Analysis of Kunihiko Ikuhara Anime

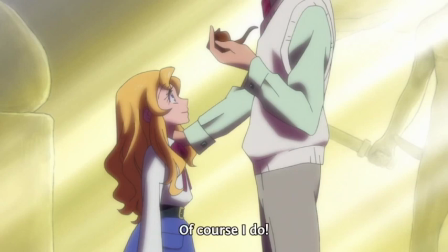The things that these characters need to accomplish in order to get better is to forget about the past and just become their own person,
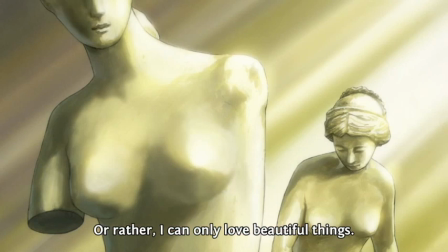and to not be at the mercy of destiny, and that you can change it if your drive is hard enough.
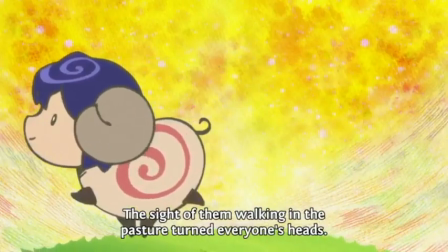Family is also a big theme in Penguin Drum, as what everything that the three main characters do is for each other, for better and for worse.
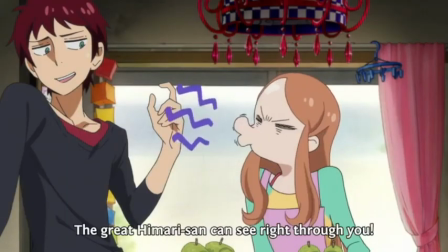And then at the end of the anime, different families are formed where the characters can live together happily forever. The other big theme in the anime is how the events in Penguin Drum somewhat mirror events of the Tokyo Subway Seren attack of 1995.
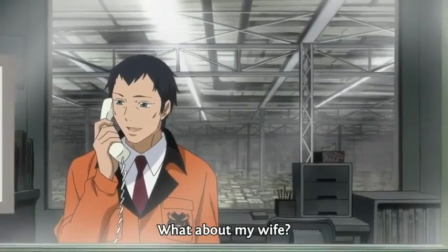In the anime, the parents of Kamba, Soma,
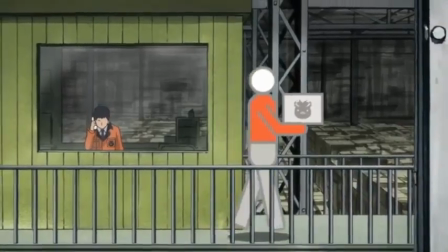and Himari were a part of a religious group that placed a ton of bombs in the subway trains, resulting in the deaths and injury of many.
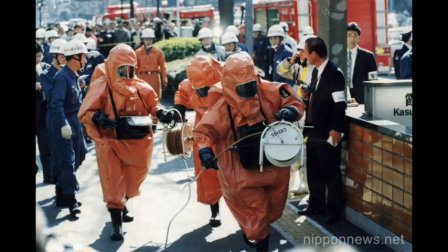The real-life incident was an act of domestic terrorism perpetrated by members of a cult movement.
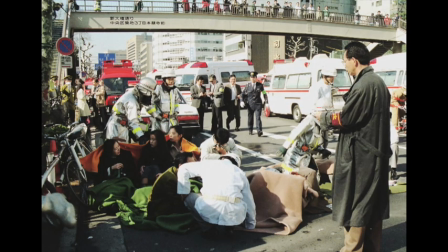They did this by releasing Saren on three lines of Tokyo subway during rush hour, killing 12,
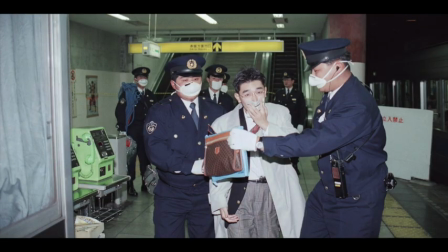injuring 50, and causing temporary vision problems for nearly 5,000 others.
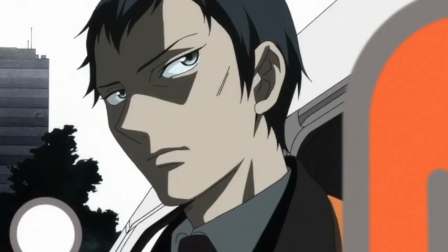And when you discover this in the anime and are able to connect it to the real-life tragedy, the anime takes on a whole new meaning. Despite the crazy and fantastical elements in the show, it takes on a whole sense of realism with this event, and treats it well. The symbolism in Penguin Drum is much easier to decipher than in Revolutionary Grow Utena.
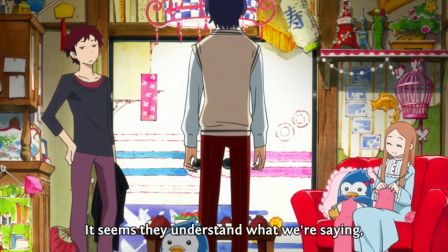One example is the three adorable little penguins that follow the three siblings along, with the other one following Masako around.
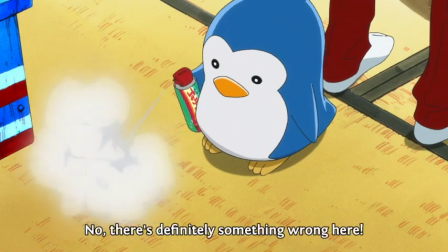They perform little actions off to the side as our main characters discuss things. The things that they do often shadow what is happening in this scene.
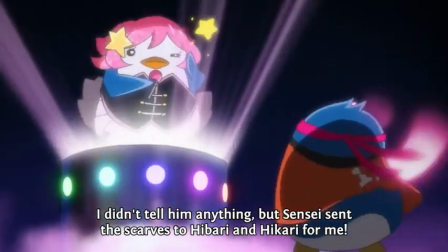The three penguins' actions and personality is also similar to that of the one that they accompany. The penguin who follows Kanba likes dirty magazines and looking at girls.
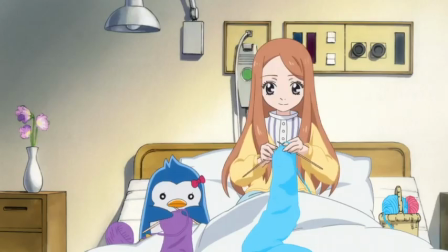The one who follows Soma is always helping others in eating. The penguin who follows Himari always does some knitting and takes care of the other two penguins.
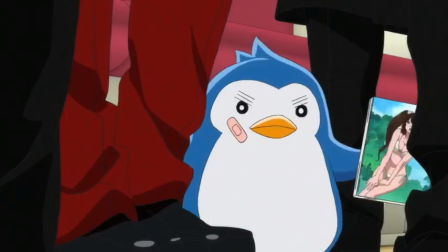Masako's penguin often tries to get with Kamba's penguin, which mirrors Masako and Kamba. The other moments of symbolism have to do with the trains. In every episode, the characters take the train to get to their destinations and often have very important conversations in them.
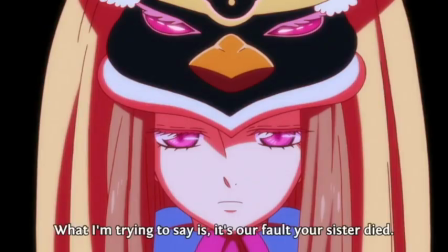This is used to mirror the real life tragedy and always makes us aware of it. In some serious scenes, the number 95 will be flashed everywhere.
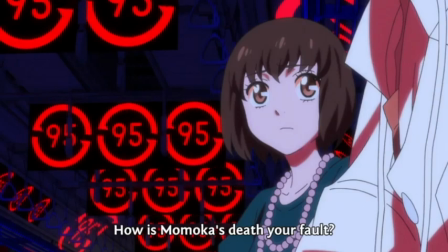For a while, I couldn't understand what it meant. But I eventually came to realize that the 95 was related to the year that the real-life tragedy took place.
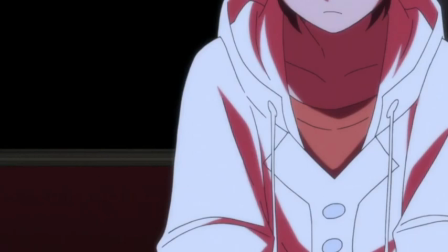1995. That blew my fucking mind.
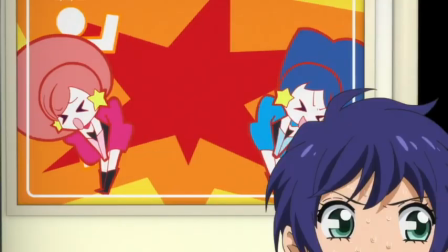Another symbolic thing related to the trains is that in the show, there was a popular dual idol group.
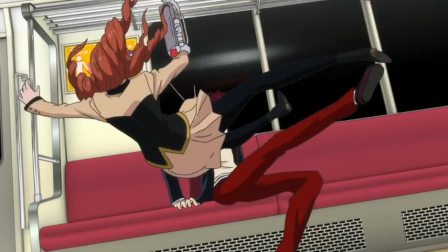They have advertisements in the trains that are different every episode. It is often a life lesson that they teach the passengers in order to be a better citizen.
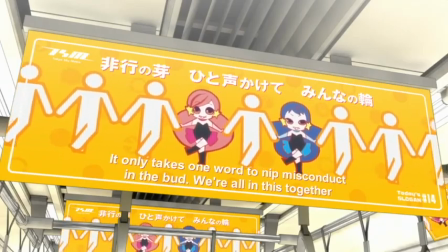However, these lessons often mirror what the characters are going through in the current episode or what they are about to do. Now of course, Ikuhata's style is all over the place in this anime.
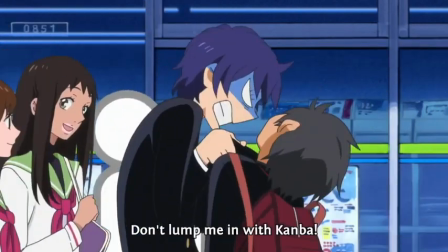Like saving money in different spots, but still being visually stylized, like background characters walking around looking like male and female symbols on signs.
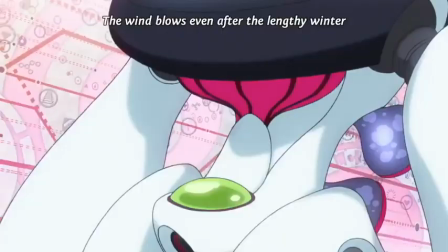Repetition is also key here too, transition scenes often being the same. However, the cool thing about this style is how it connects to the symbolism and themes of Penguin Drum.
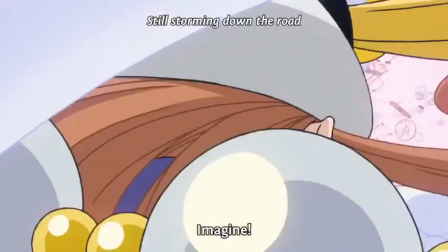While all of these elements seem super confusing at the beginning separately, by the end it all comes together when you see how it all fits into the bigger picture.
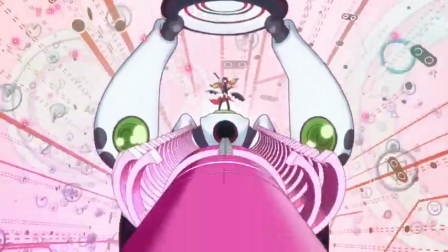One example is the real-life tragedy that I talked about before. Another has to do with those two idols.
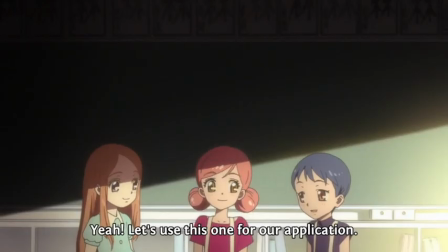While at first they appear to just be a side thing, we learn in a flashback episode that in elementary school,
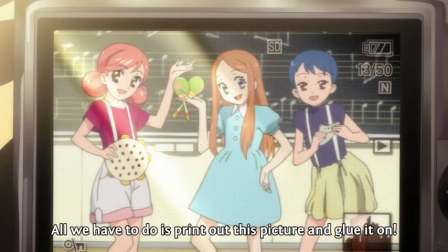they were actually friends of Himori, and the three of them were supposed to be a trio idol group.
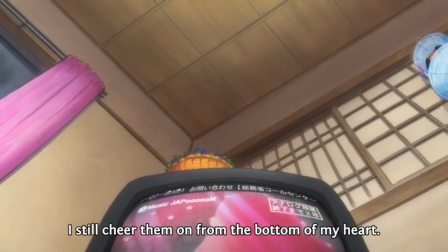However, certain events caused them to drift apart and separate. With this knowledge, Himori's character becomes totally different. The way the three elements of theme, symbolism, and style connect together is done perfectly. And now, onto the lesbian stuff in Penguin Drum and how it is not good at all.
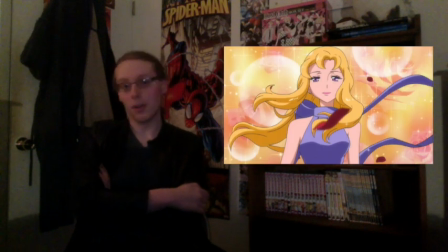The only gay character in this anime is Yuri and yes, that name is on purpose.
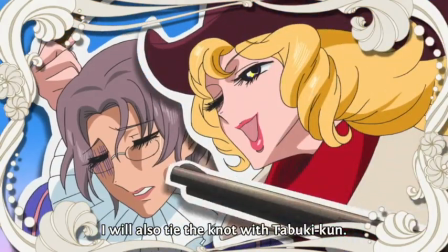She is a part of the show's version of the Taranazuka revenue. If you want to know what that is, stay tuned for my video next week.
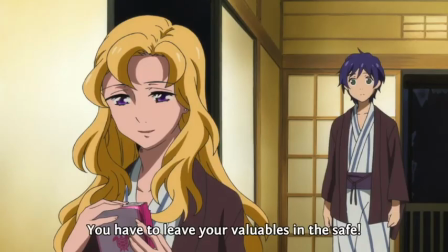She is a celebrity and everyone thinks that she is beautiful.
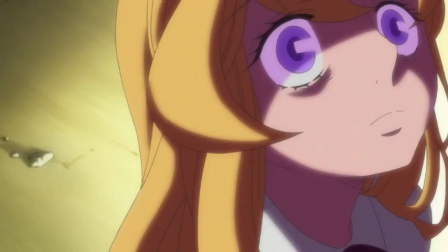However, Yuri self-loaves herself and her appearance because of what her father did to her when she was young.
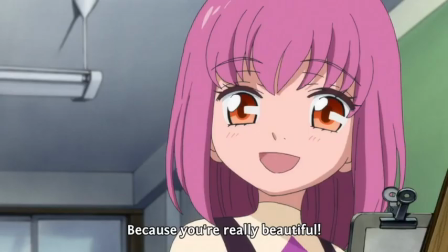At a young age, she befriended Momoka, who made her happy again. This is when Yuri fell in love with Momoka.